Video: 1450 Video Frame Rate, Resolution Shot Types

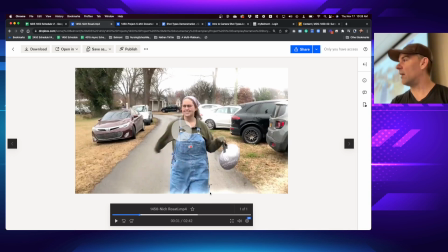[54:07]
If you can imagine her holding or with a gunslinger sort of thing, like how far down the gun would go, right there along the side of her leg, then you would call that a cowboy shot.
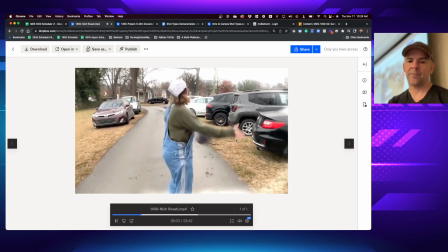[54:15] So we kind of got a wide cowboy shot, 3/4 shot. we wanted to eat while we were there, have like a little picnic because it was during the mid part of the pandemic.
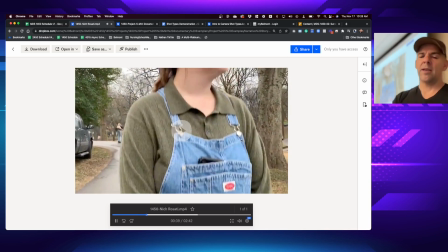[54:23] So before I got to the park, I picked up sushi from one of my favorite places called Bang Bang.
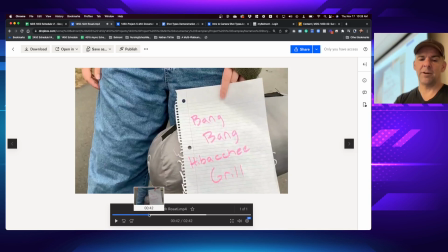[54:29]
Okay, so you notice two different shots here. What was happening with
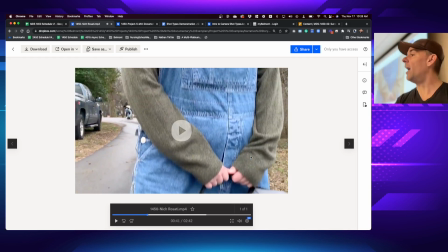[54:32]
the movement on this shot? I picked up sushi from one of my favorite What? Yeah, So in this case, the camera is tracking down her.
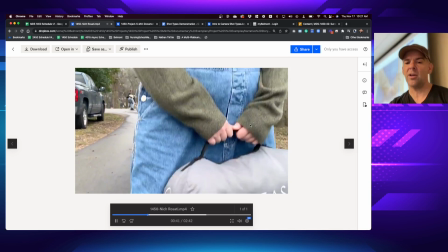[54:40]
So as it's moving down, or it's booming down.
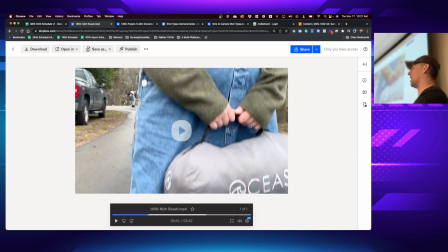[54:43]
So because it had to be done on a boom arm in the past, you'd have to have a giant crane to be able to move the whole camera rig up and down. Now you can get very small ones, or you can even simulate it. Cameras are so small, you can simulate it on a small pole. So, but here you can see it's booming down to start at her face, waiting for her date,
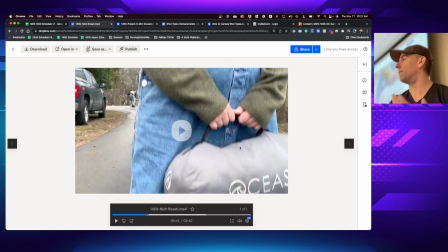[55:01]
and booming all the way down to the food that she brought, which further tells the story.
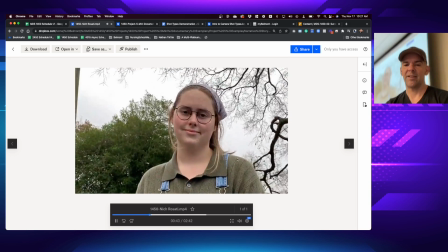[55:06] It was called Bang Bang Hibachi Grill. So I went and I Okay. picked it up. I bought all of it.
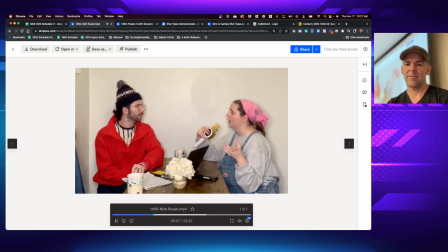[55:11] I go to the park. He can't find where I normally park at to eat at the picnic table.
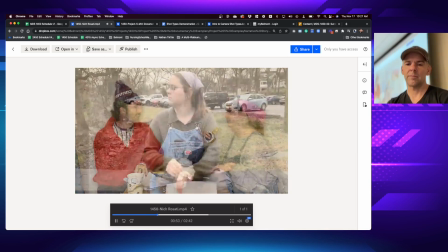[55:16] So I'm directing him there. He finally gets there. I'm sitting at a park bench, and I've been there for about.
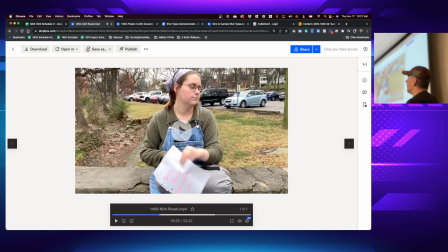[55:21]
Okay. What angle did they choose? Okay, medium shot, medium kind of close up. So medium close up. Well, it's not really close up. That's definitely still a medium. Okay. What else? What angle did they choose?
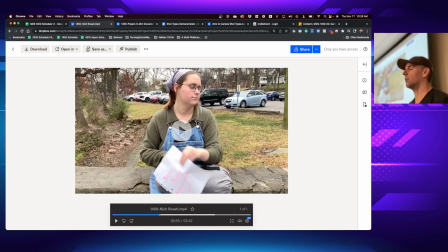[55:38]
High level, low level, eye level, or high angle, low angle, eye angle. Yep. So they went eye angle. So how does that make her feel? Equal, right? So what if they had chosen, or accidentally without intention chose, and they'd shot her from a high angle?
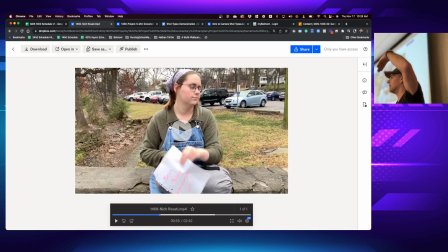[55:57]
How would that change the tone of the story? It would make her seem smaller. Would it give maybe a little bit of a like uncomfortable angle? Like, why is she small now in this frame? Is this story about to take a bad turn or something? Whereas if they had framed her the opposite way, framed her with a low angle looking up,
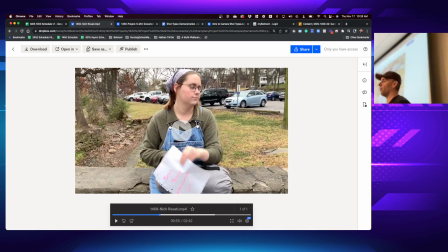[56:17]
making her larger, more powerful, you could actually tell a very different story. So I'm pointing all of these things out so that you start to be intentional and think about this. And moreover, before you shoot this project, as you watch movie or TVs over the next week or two, you're starting to notice this. Wait, what angle are they choosing here? How close is the camera? How wide the lens?
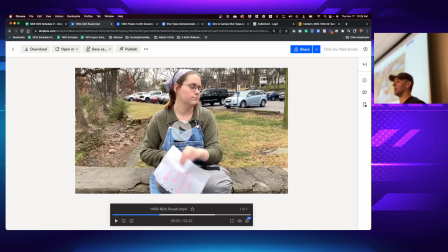[56:36]
And what are they trying to make me feel? Because a good movie, especially if you go back and watch your favorite movies or something now, you'll really start to notice what a difference it makes and how the great movies draw you in by their camera choice and that angle choice.
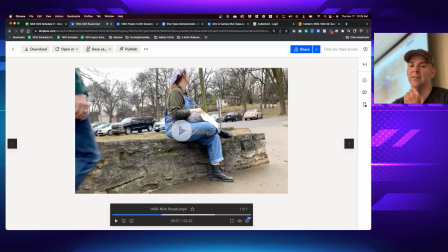[56:51] 15 minutes.
Last couple things.
Stands over me and doesn't say anything.
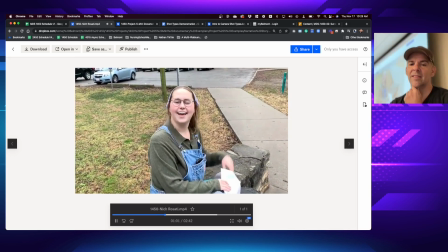[56:55] When I finally notice his shadow, I look up and I go, "Oh, hello," he says.
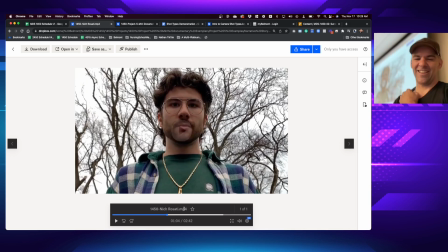[57:01]
What do they choose here? Yeah, this low angle that tracks up from down here. It does a tilt, and so it tilts up to his face. And while making him seem a little bit creepy and a little bit like overbearing, which I think that was kind of the vibe that they were trying to get.
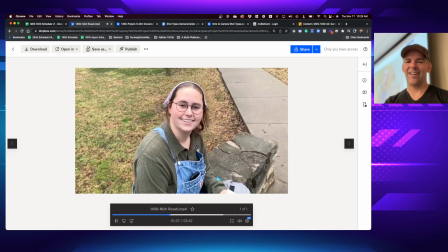[57:19] I go, "Wow, your voice is really deep." He goes, "Yeah." I'm like, "Great."
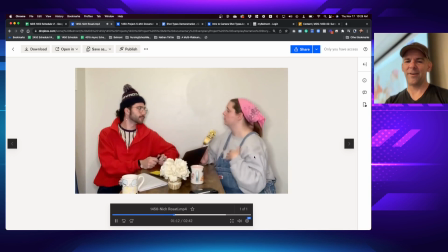[57:24] So we get up, and I'm leading him to where the picnic tables are so he can slow down a bit.
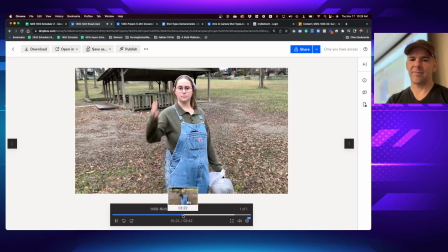[57:29] And I turn around, he still doesn't move. So I'm like, "We're gonna go this way." I start walking, turn around.
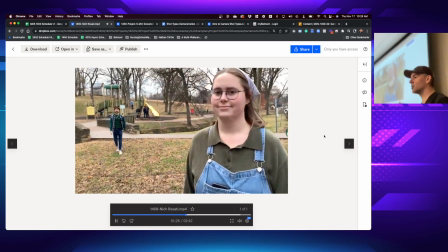[57:34]
So you can see the use of wider shots, closer shots,
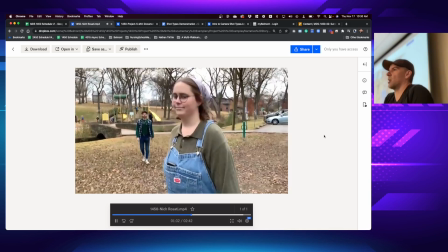[57:39]
and even some extreme close-ups like with him that create a very different feel than if everything was just a series of wide-angle shots.
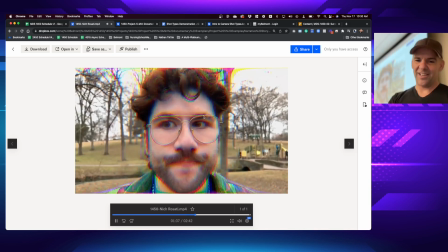[57:47]
You can see, how does it feel different being this close to his face and his reactions and his awkwardness and uncomfortableness as opposed to if it was still a wide-angle shot? Does anyone feel like this makes it that much more uncomfortable? As it should.
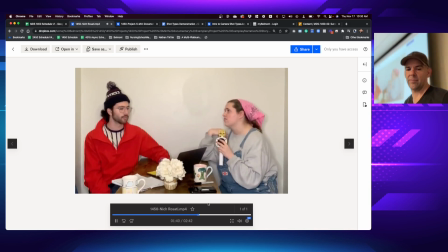[58:02] But we spent about 3 hours in the park. I finished my food. I don't think he likes it, so he stops eating it. I learned very little about this man on the date. By the end of the date, all I wanted to do was go home because I was socially exhausted. I do not like talking to myself for 3 hours.